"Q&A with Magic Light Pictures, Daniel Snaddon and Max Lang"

transformation to book to screen and thinking about how you all did it so let's play the next clip please I don't think we changed too much really because the story in the book is very well-rounded and the character
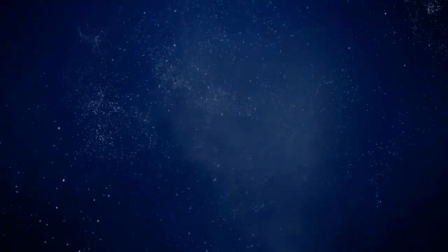(9:39)
arcs are very clear so we mostly tried to add a relationship between the
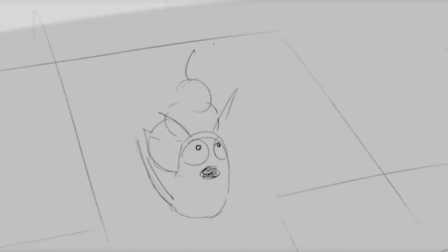(9:46)
snail and the whale and try to add little interactions with them which is quite
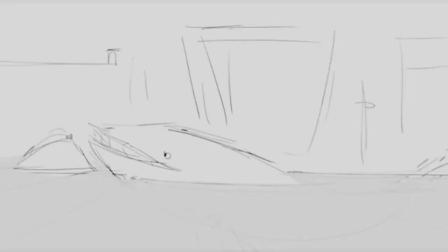(9:50)
tricky because it's such different scales and luckily the first
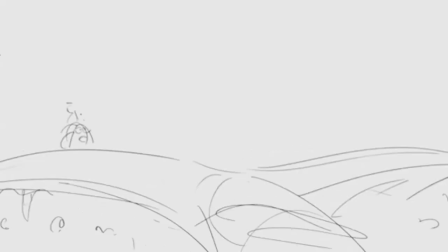(9:55)
animatic kind of proved that we could do it and you could deal with a
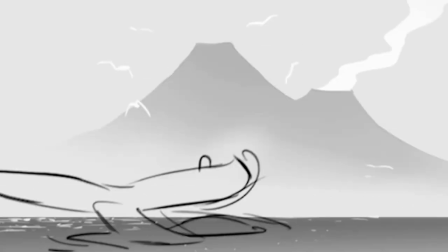(10:00)
a huge scale difference and still make them feel connected.
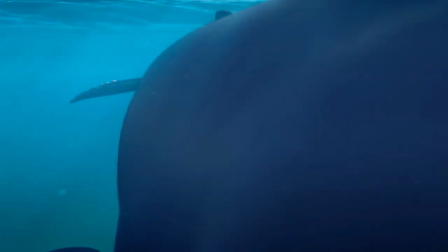(10:05) I'm far off land. With fiery mountains and...
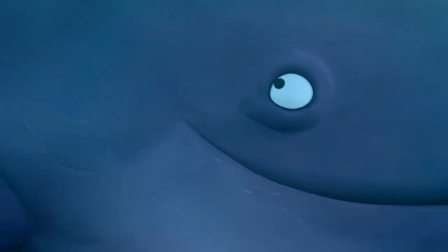(10:09)
What we discovered was that when the whale looks, just looks towards Snail, the whale looks towards him, you already establish a relationship.
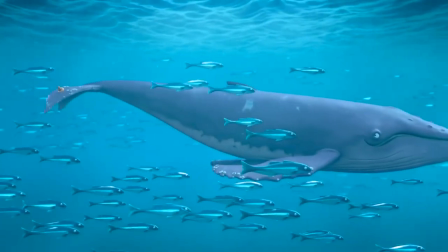(10:17)
Most of the time, Snail is on the tail of the whale.
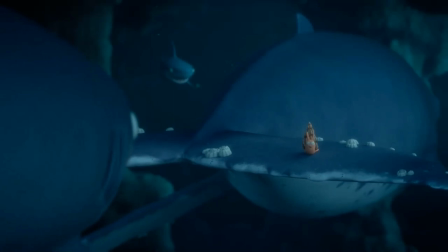(10:21)
Very far away, but because of the editing, you feel that there's still a strong relationship between them.
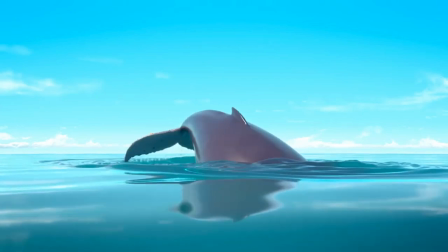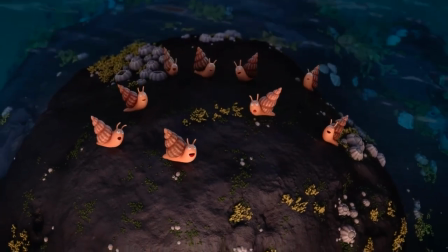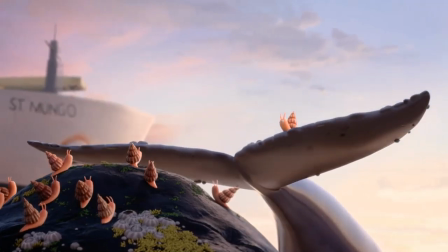(10:40)
The world of Snail and the Will Lake, our world, is actually, it's almost like a character in the film because the story is really about the beauty of the world. And so we knew that it would have to look incredibly great.
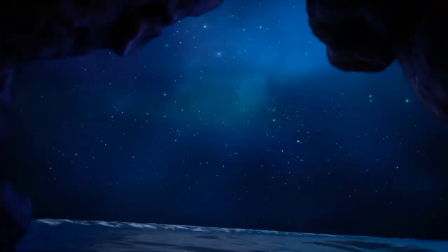(10:57)
You had to go on this journey with Snail and experience the beauty of the world.
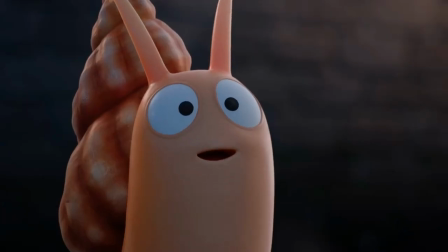(11:03)
The size, the huge scale of the world. The approach really was, let's look at what's really beautiful about these illustrations that the parents and children will remember.
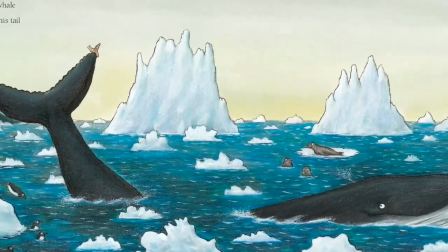(11:14)
And then it was just really about filling in the detail. There's a simplicity and a beauty to the simplicity of Axel's drawings.
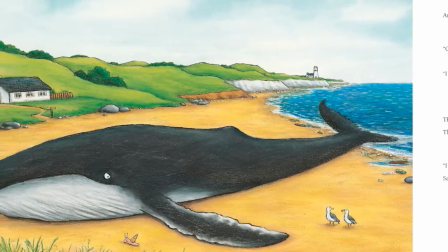(11:23)
And we really tried to kind of capture that in the character of the environments and then just sort
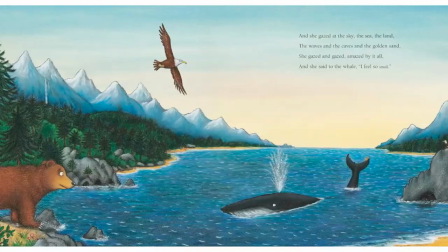(11:29)
of add a subtle layer of extra detail to make the world really expansive in CGI. guy.
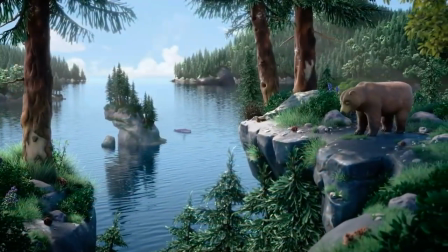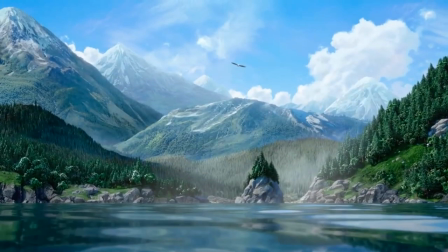There's so much to dig into with this clip. Maybe for starting out, you know, by that, that crafting the world as a character, as you said, I know that when we screened this last year in theaters, I think that our, our parents and our kids were both so, so excited to just be in this immersive environment you know um you just really feel like the almost sense of awe of um of that of the sea of what they're traversing and so i'd love to just um hear a little bit from you both about crafting that world and also you see that amazing transformation from you know a 2d a book illustration to this wild 3d world so also maybe take us a little bit through that journey of what's involved? Sure. Well, the first thing to say is I'm just so happy that your audience got to see Sme on the Well in theaters, because that's really the way to experience it. The team, we had a wonderful team who had been working on all the Magillite specials since Dickman and had a lot of stuff that they wanted to try out and a real, just a real passion for for bringing these illustrations to life and then sort of really pushing the boundaries of what we could do in CGI for TV. And I think that, you know, for us, the really exciting thing was just the variety. There's an enormous amount of variety in the different environments. You have everything from tropical islands, as you saw, to massive glaciers.